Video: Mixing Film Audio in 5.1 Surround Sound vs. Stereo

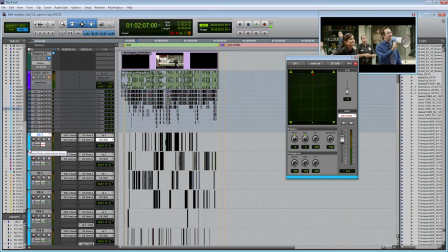And for dialogue, just like we did in stereo, normally 90% of the time, the dialogue is only panned to the very center of the screen. And again, that's because when you have a large theater, you don't want to pan it all the way to the left or all the way to the right,
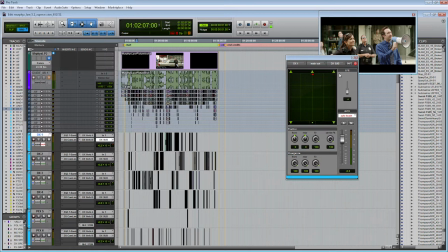because then the people on the opposite side of the theater wouldn't be able to hear the dialogue as clearly, and the dialogue is what tells the story of the film, so that's pretty important, and we want the entire audience to hear that. Now, of course, there are a couple moments when you might want to pan the dialogue.
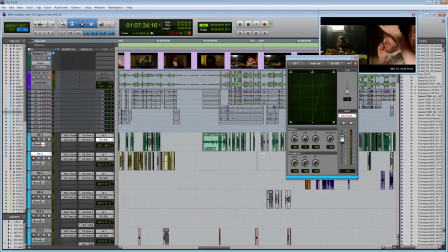For example, as you can remember here, where we had our split screen with Murphy and the puppet,
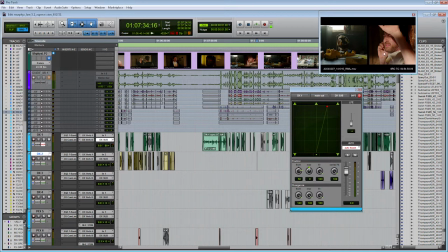where Murphy is on the right side of the screen and the puppet is on the left side of the screen. And as you can see here, that's exactly what I did.
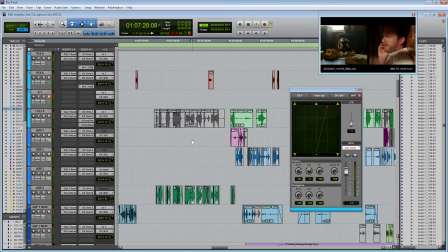And then if you go down to the Chief's track down here on ADR4, that the Chief
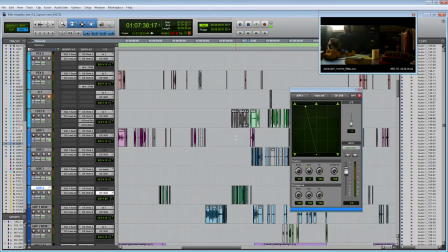is panned all the way to the left. But like I said, generally for dialogue, it's panned in the center, and that's about it.
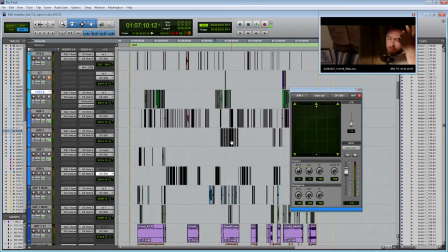Now let's move down in our session. Like I said, the ADR can be panned if needed, and then we get down to our group tracks.
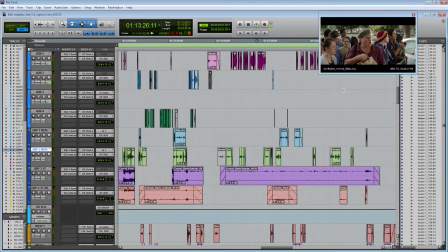And so if you remember, for our group tracks, they're normally used for the different crowds that forms when Murphy's out in the field, and they provide some nice little walla or background dialogue to kind of fill out the scene.
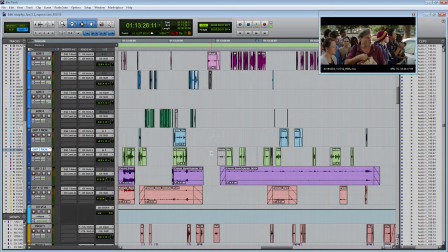And so for my crowd sounds, because I wanted the audience to feel like they were enveloped in the scene, I used the surround sound panning to make it feel like the audience is right there in the middle of the crowd.
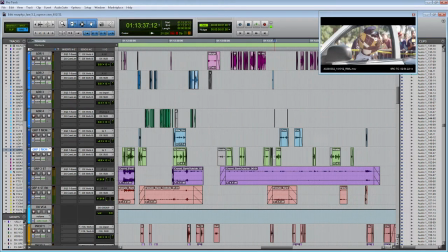So for example, at the end of the film, where we have the crowd and they're hanging around the bank, then I have a stereo track that's panned to the front left and front right,
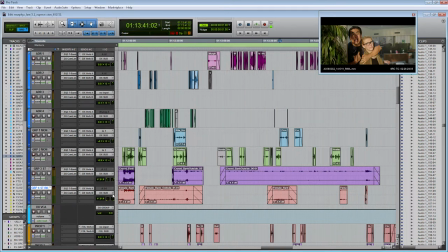just like normal. But I also have another stereo walla track that's panned to the back left and back right. So because of this, now the audience actually feels like they're in the middle of this crowd.
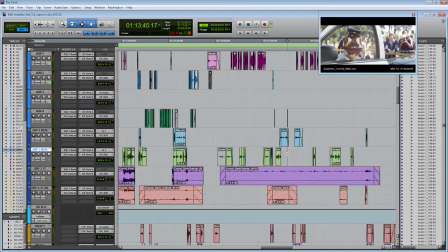And so that's one way that you can use surround sound audio to better tell the story, which is of course what we're trying to do with the audio.
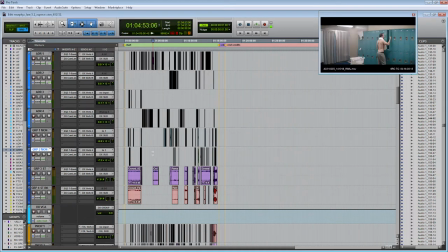Great, so that kind of explains how I pan the dialogue family. Now let's go down to our Foley tracks.
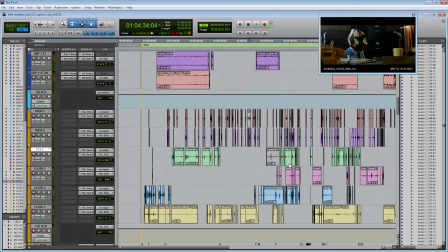So here's my Foley tracks, and for Foley, we don't pan this any differently than we would in stereo. So Foley sound effects generally match the movement of the characters on screen, and since the screen is in the front of the theater,
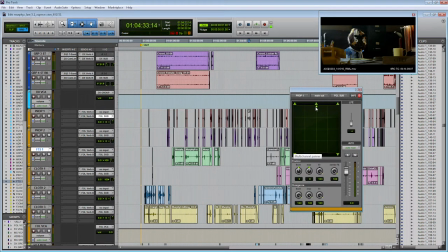then it normally doesn't make sense that we want to pan the Foley track to the back of the audience. And so for Foley tracks, we might pan them left and right, but generally, for Foley tracks, we never go back to the back of the theater.
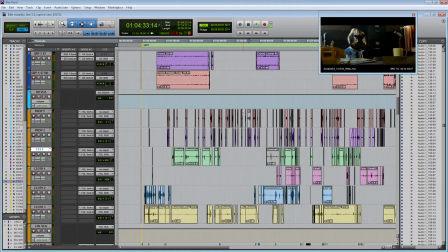Great, so now we're moving on to our sound effects tracks.
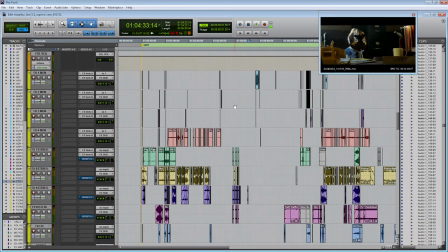Now the sound effects is where you can have the most fun when you're panning in 5.1 surround. So generally for the sound effects, again, you want to use them to match the action on screen.
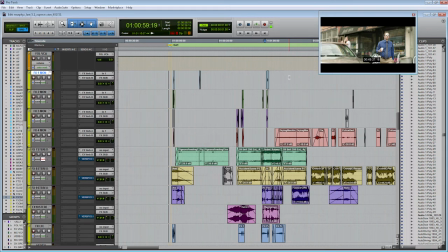You want to pan them so that they follow the character's movements, but then you can also do additional stuff that then helps better tell the story.
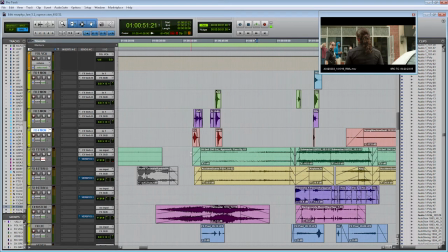So like a good example of that in Murphy's Law is here when Murphy first comes on to the scene, we added some sound effects of the police cars coming in, we added a helicopter, and we actually have another helicopter here.
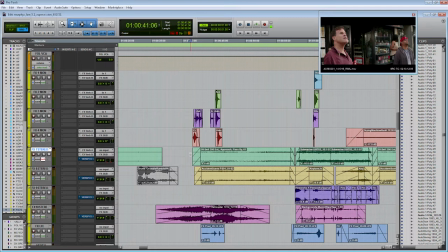And what I did for the helicopter was pan it so that it sounded like it was circling, hovering on top of this scene.
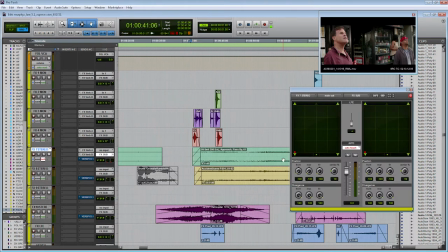And so let me kind of show you what that looks like. So if I open up my panning window, here's the sound effect that I panned.
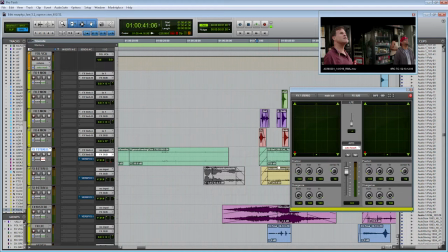And of course you're not gonna hear the full effect of this panning because this video is in stereo. But when you look at the panning, you can kind of imagine how the sound effect goes around the theater.